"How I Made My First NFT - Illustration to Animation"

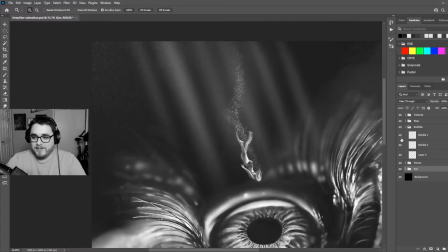7:24 But anyways, I also have the bubbles, so she's blowing out different bubbles. I wanted to have different streams of bubbles, so I painted 3 different speckled
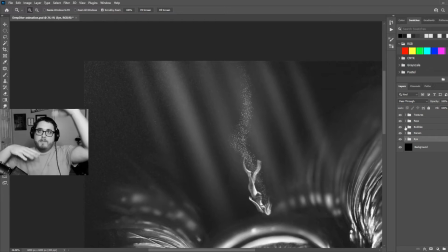7:37 bubbles here, because I wanted to have it kind of different ones come up as she's floating back and forth. And then I have the light rays,
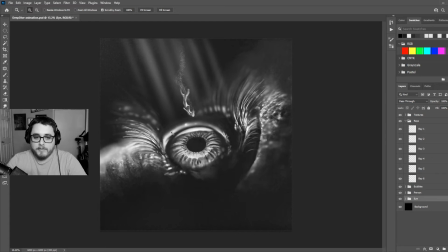7:46 so that's kind of like the light source is coming from above, as you can see the eyeball and everything, the way that it's lit.
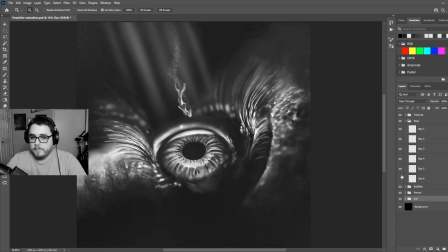7:54 So I wanted that to be visually like make sense, So yeah, as you can see here, I'm kind of separating all the light rays. I think originally I didn't have them separated, but when I brought them into Photoshop, I kind of realized, oh, I want to have these kind of overlapping each other, kind of like coming in and out and overlapping.
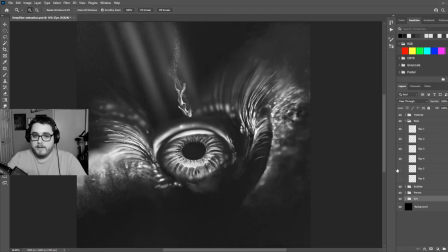8:14 So that's something that you'll notice in the video.
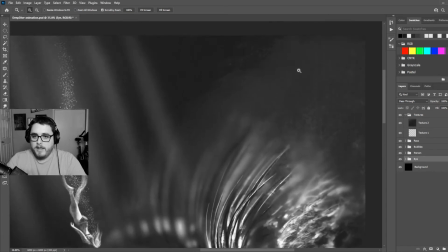8:20 And then I wanted to add some textures. I think adding texture and noise to your art pieces can really,
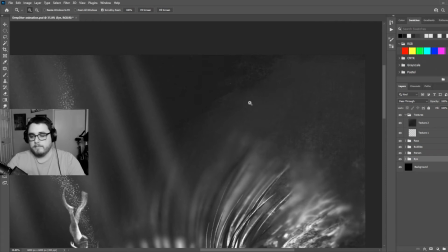8:27 really help them kind of just take it up a notch.
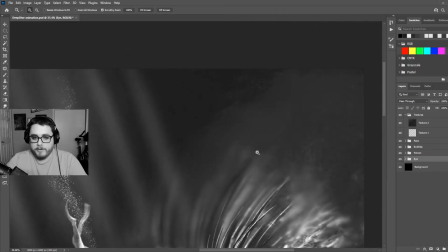8:32 And adding like some little fibers and noise and stuff like that will help.
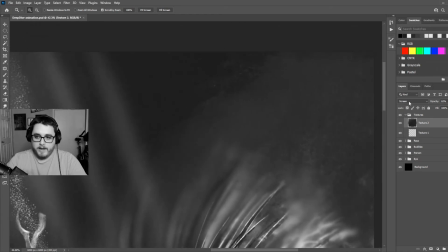8:37 And this specific layer, I have a dark texture layer.
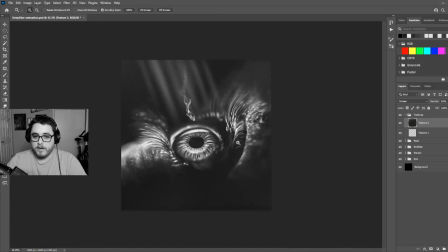8:42 I have set it to screen mode, so you can
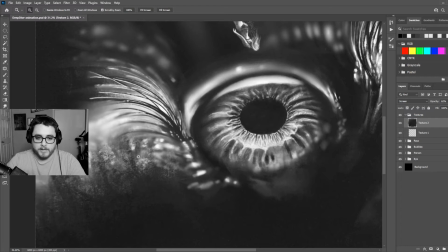8:45 test out all kinds of blending modes, but screen usually is a really good one that works.
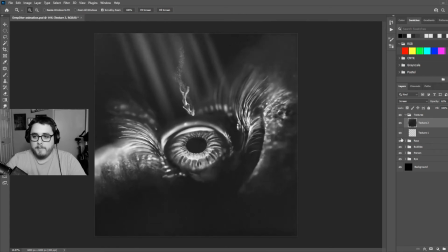8:52 So yeah, that's kind of what I did, and I made sure that anything that I was gonna have animated, I cleaned up. Like the eyeball, I had to paint a little bit extra, and and then I have the base.
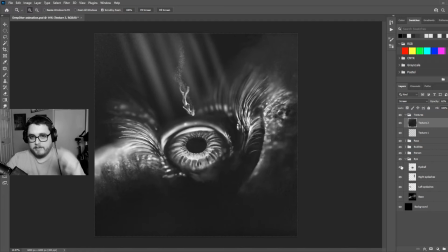9:11 So there's certain parts that I wanted to have like as my base, kind of stay still, and then all the other pieces like the person, the eyelashes, the eyeball, and then in After Effects you'll see that I kind of break down like my thought process of like rigging up certain things that I
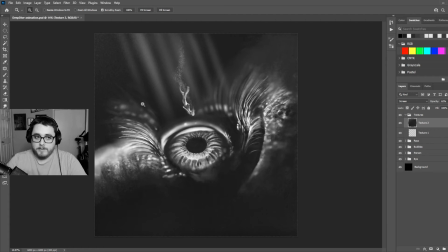9:28 wanted to move, and so it's a lot of fun. But yeah, let's take a look at After Effects.
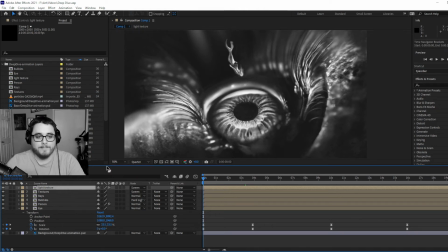9:36 All right. Welcome back. I am in After Effects now. So what I did was I saved my Photoshop file with all those separate grouped layers, and what I did was imported it straight into After Effects.
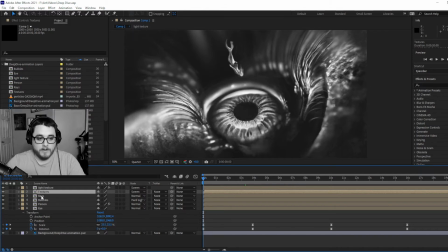9:53 And what After Effects does, if you have grouped layers, is it'll kind of create compositions for you. And in each composition, like say if I click into the eye,
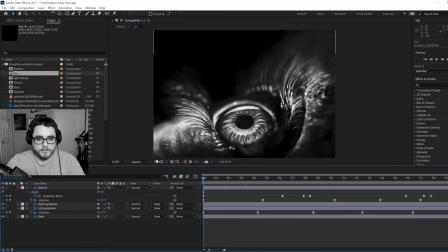10:03 this composition, I have the eyeball, the right eyelashes, the left eyelashes, and then the base, what I was describing a little bit earlier.
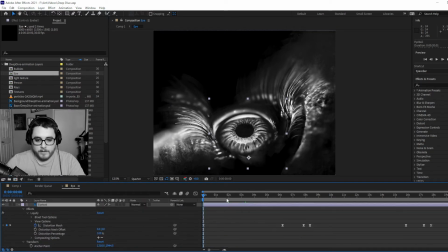10:14 And if you look at the eyeball here, what I did was let me zoom up and pull this up so you can see.
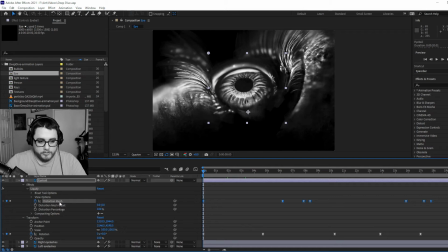10:26 One of the things that I had was a distortion mesh that I liquify I put on it. And here, let me turn this up so you can see.
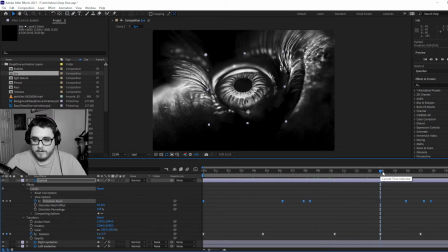10:44 I created different timestamps, and as you know, this is a 20-second loop, by the way. So I wanted to make sure that whatever was happening at the very beginning, I want to have a timestamp at the very, very beginning, because once I get to the end, I want it to
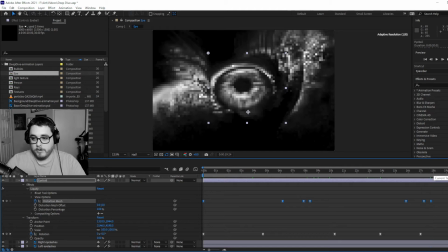11:04 either like here, the last timestamp, or at the very end, like right here, which is the rotation. I wanted to have the positioning and the rotation and all those things in the exact same area as the beginning.
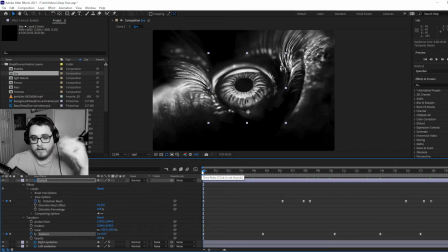11:19 That way it could loop seamlessly. So that's a really important key thing to remember.